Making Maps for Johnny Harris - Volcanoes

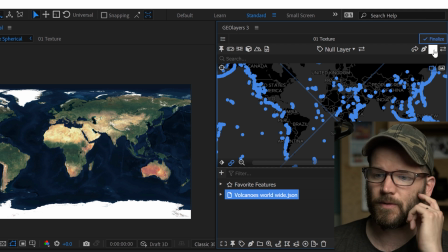So what I'm going to do is I'm going to use, I'm actually going to draw these out as features, which is going to be a little clunky and system intensive, but it'll work.
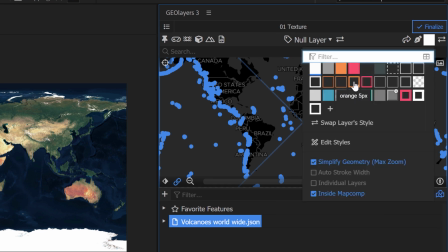So, I need to pick a layer style here, so I'm going to click up here, and I'm going to go grab this orange stroke, this five pixel, and I'm going to click on it again,
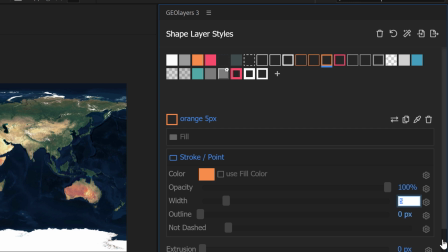and then edit this style. And I'm just going to bump this stroke up a bit, maybe to ten.
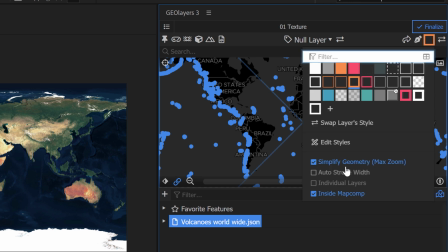And once you select layer styles, you'll notice these four options down here. These are very important. So I don't want to do individual layers. If I have that selected, it's going to create 1,509 layers. I don't really want that. As long as I have that deselected, it's going to create one shape layer with a bunch of shape groups,
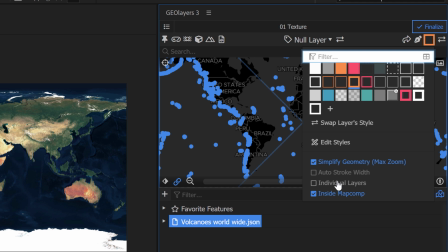which is fine because I don't want to, once those volcanoes are in place, I don't want to do a bunch of other editing. I'm not going to have them animating on at different times. It's just going to be kind of set there on the globe. So that'll be deselected and it's going to be inside the texture map comp. So I'm going to go ahead and draw these with this selected.
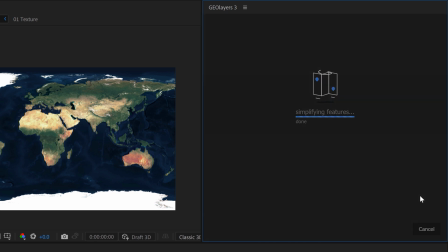I'm going to hit draw features right here and now it's giving me a warning and saying, saying,
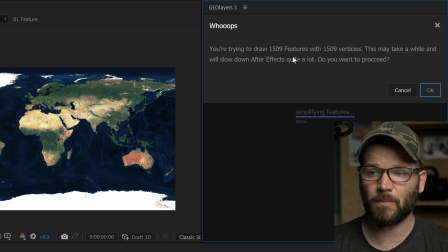hey, you're about to create a lot of features here, these shape layers or these shape elements, it's going to take a while, it's going to slow down after effects, that's fine.
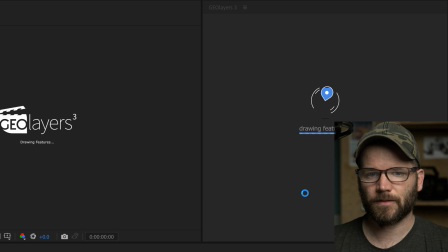Now I remember this taking about one to two minutes and I have a pretty rocking system here.
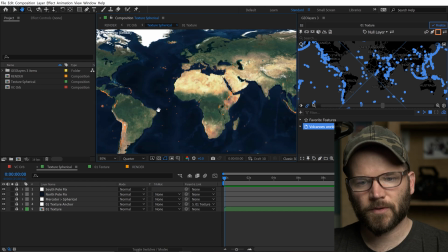Alright, yeah, that took maybe two minutes, a little bit longer. Now you can see I have all these little orange dots here and if I go into the actual texture comp,
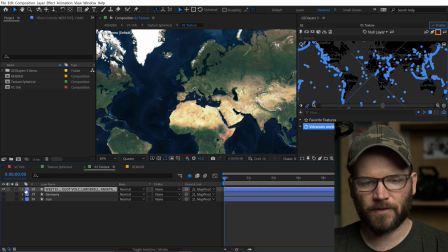you can see that it's just the one individual shape layer here and if I open that up there would be 1500 individual shape groups.
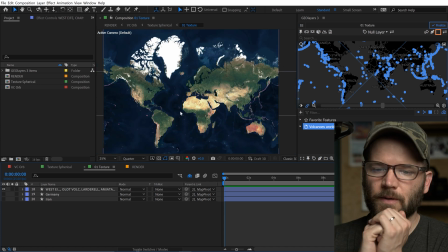I'm not going to open that up. Now what I want to do is I want to make these pop somehow. So what I'm going to do is I want to desaturate the actual map and then I'm going to add a glow to make all those volcanoes really stand out and get those lava vibes going.
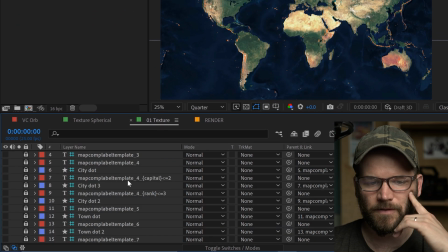So if I hit the little shy layer here that's going to show me all of the assets that I've got in this texture comp including all the map tile images which are at the bottom.
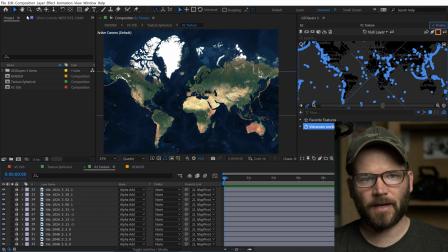So this makes it easy as I can apply a new adjustment layer. So I'm going to go to layer,
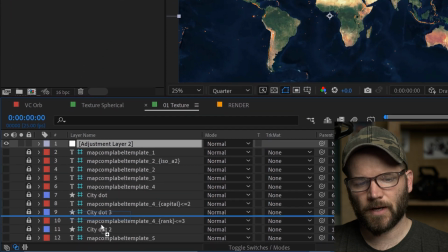new adjustment layer and I'm going to drag that to place it just above
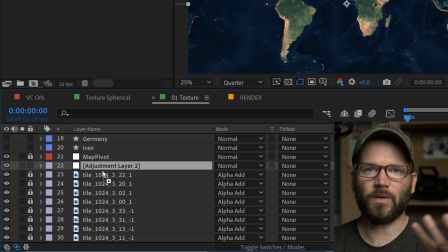my map imagery here because I don't want it desaturating the volcano layer naturally.
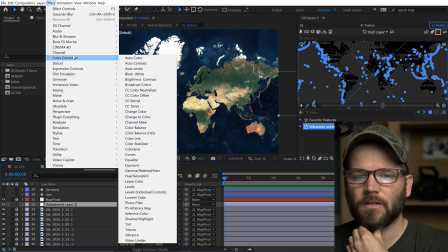Now I can go to effect and go to color correction, lumetri color and
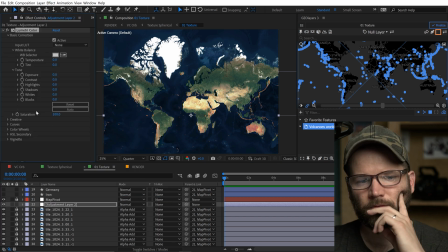then I'll open up basic correction, and I'll bring the saturation down to 35.
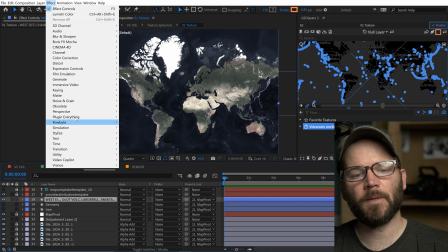Now I'm going to go grab the shape layer for the volcanoes, go to effect, and I have a premium plugin called Deep Glow, and it's from a company called Plugin Everything.
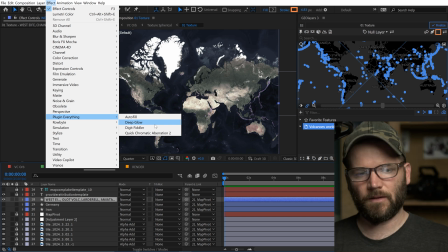I'll leave a link to that in the video, affiliate link to that in the video description if you're interested. It's a really great plugin.
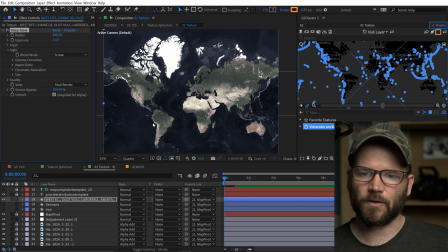If you don't have that, you can always use the default glow in After Effects. However, it's not as good as Deep Glow. And now look at that. It's popping out really nice. And I'm pretty much going to leave it as default aside from switching the blend mode to add and that will make it look a little more molten-y.
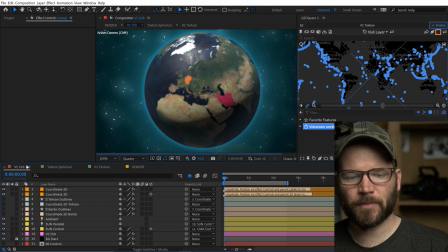There we go, that's looking good. Now I'm going to go back to the VC orb comp and I really need to make a lot of adjustments in here.
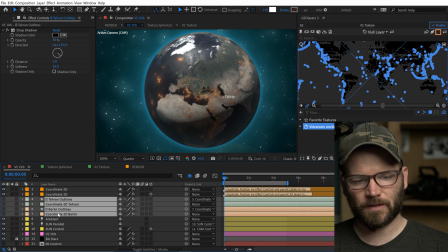So I'm actually going to delete these labels, just kind of get them out of there.
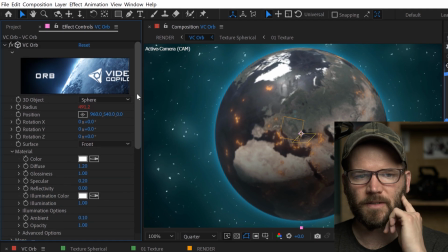And if I click on the VC orb solid layer it gives me all these options And not only is there a VC orb effect, there's also core shine and fade shine.
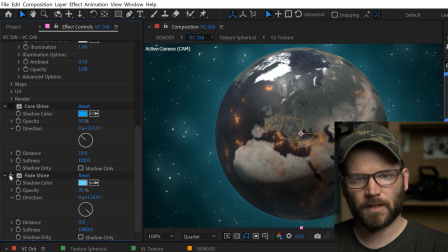I'm just going to turn off core shine and let me look at what fade shine is. I don't know what fade shine is. That's looking fine. Fade shine is fine but I'm just going to change the color on that.
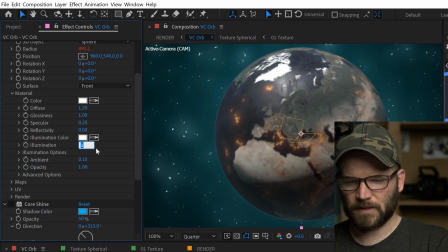And then I'm going to turn the illumination off for the VC orb effect because I don't want those lights to distract from the volcanoes.
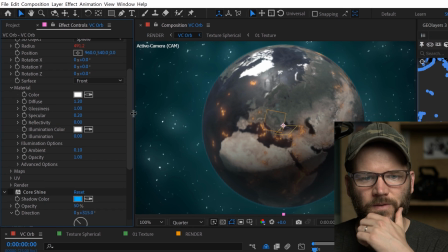They almost look like some volcanoes so I'll turn that down.
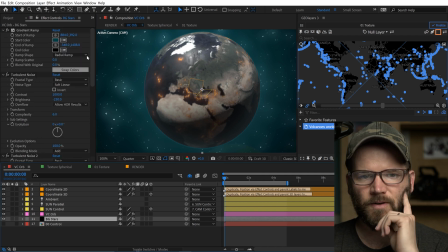And I'm going to unlock the stars and we'll go to background stars. and here I have this gradient ramp and
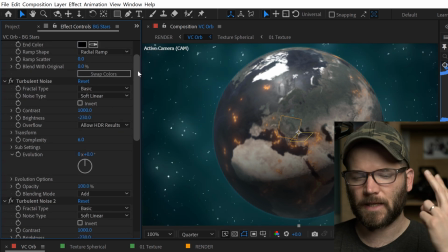I have the two turbulent noises which are working as the stars and then I have this glow.
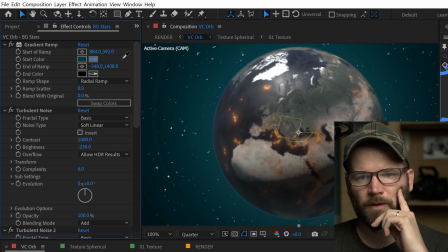I'm gonna turn off the glow and maybe for the gradient ramp I will once again try to match a color on the earth here. Something like that maybe.